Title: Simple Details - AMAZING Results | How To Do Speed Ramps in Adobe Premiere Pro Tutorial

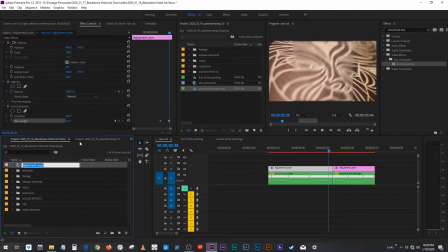But first I'm going to fix this adjustment layer because it's super skinny. I'm just going to go to scale and pump that up.
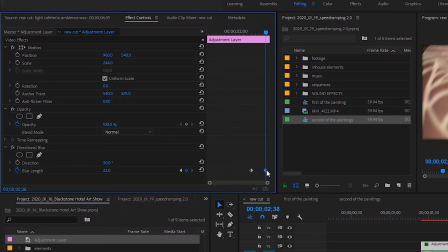So my direction is here. And at this point of the keyframe, it's going to be at 30, or 22 power at 30 degrees.
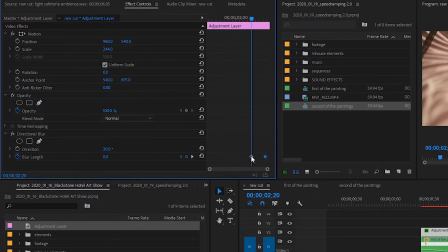But the first keyframe is going to be 0. I'm going to ease out this one, just so we can ease into that blur.
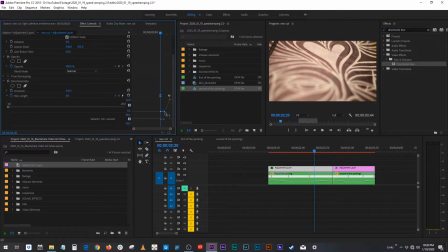It'll feel a little more natural that way. And we're going to get something like this. It's very subtle, but it's adding just a little bit. Then we're going to do kind of the same, but the mirror to this.
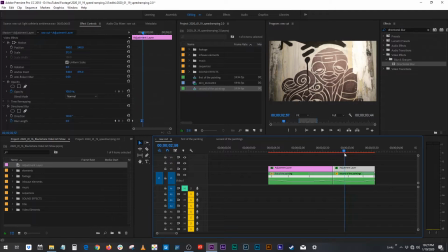It's motion blurred in for a little bit more of an authentic movement. Now we have our clips are smoothed, the ramping looks good, and now they're a little bit complemented with that motion blur.
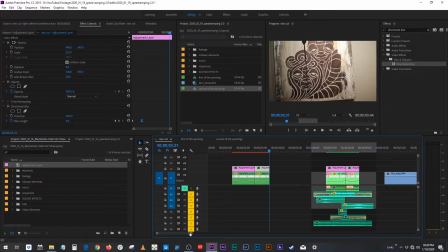The second thing, or the third I guess, after smooth and directional blur is sound. You don't have to do sound. It's all artistic preference. I've been really into sound lately. My light turned off. Hold on a second. And my battery just died. Are we cool? Okay, you don't have to add sound. There's a lot of times where you don't, but you know, sound can really help your footage just immersify your viewer into whatever you're showing them.
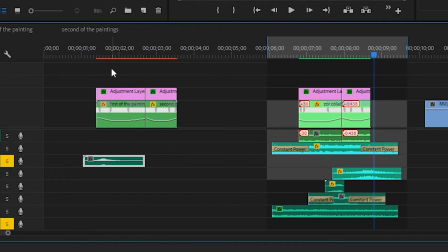In this case, we got whooshes. So we're gonna take this whoosh and we're gonna amplify the movement with some whoosh action.
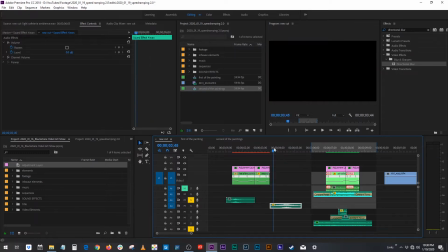The other whoosh we have is this. Okay.
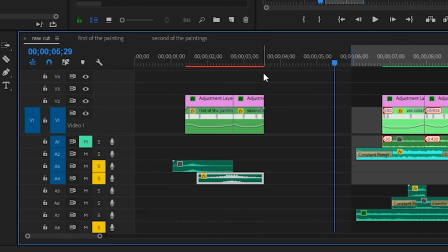We're gonna put that on the transfer.
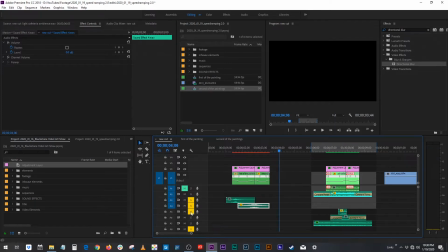Damn, that's loud as hell. We'll bring this little one. It's kind of just like a mini riser to a stop, which I like.
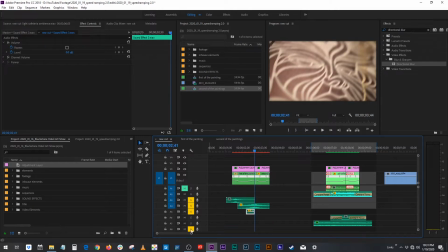This is getting pretty cool. Let's line it up just a little bit better.
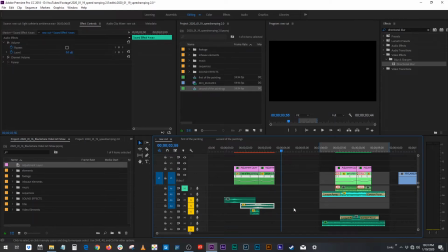Cool, you know, and you can always level these. Some of these are too loud.
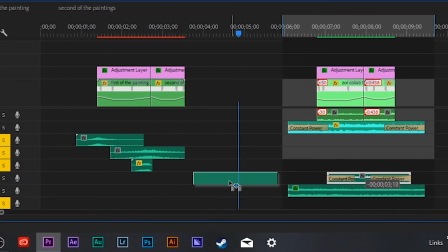And then I got some more Foley-esque with it. It's paper rubbing, the sound effect, and it is a little bit of a stretch, but just because we're kind of really close to the canvas, and it probably doesn't sound like paper, I felt like it was appropriate.
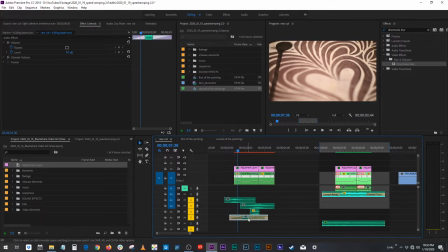Maybe it is paper. Is it paper? I don't know, it just gives a little bit of a texture. And again, level these according to your taste.
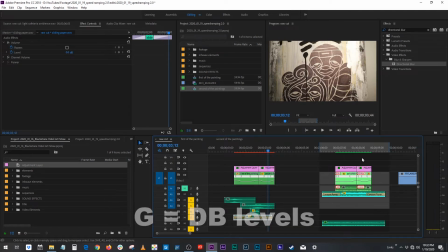You don't want all of these super strong.
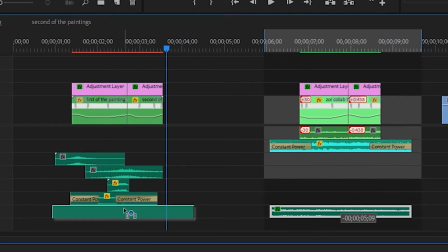Yeah, that's starting to look good. And then, since this had taken place at an art show, you know what I got?
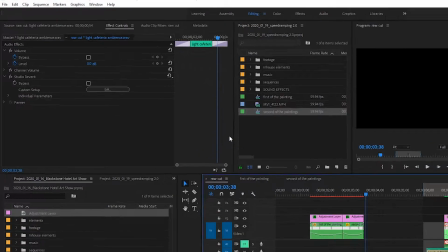I'll tell you what I got. Light cafeteria ambiance.
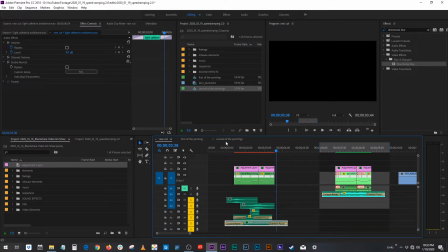And it sounds perfect. And then we top it off with a little bit of music. But yeah, the main point you want to take away from this is that sound can really amplify what you're looking at, but especially your speed ramps. So now let's look at this with the directional blur, the smoothening, and then all the sound. Dude, and now that's just butter. And you know, that's just really quick. You can really fine tune those and line them up perfectly, but the concept is there. And, that's a good speed ramp. Moving on, second thing, it's not really a speed ramp, but it's just another way of speeding things up.
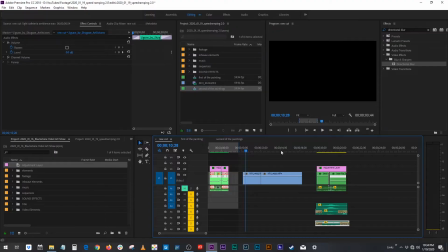Check it out, we got these two clips here. And we want to turn it into this.
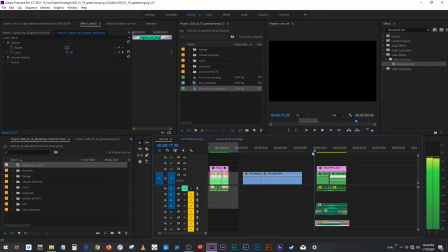Right? So right there in that moment, we get the concept that she puts these limes in, and she flips it, and it got everywhere.
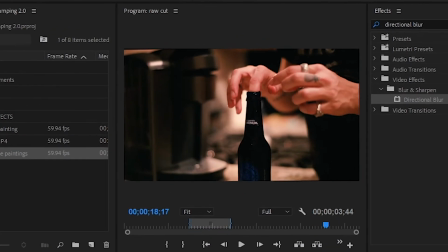But we don't have to see all that, we can just see these little blits. Bloop, bloop, bloop, and we got it.
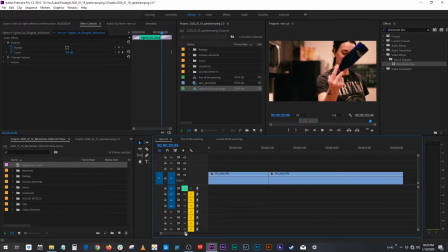How do we do that? I would first just make these two clips half speed.
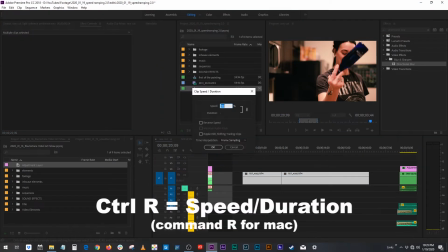Boom.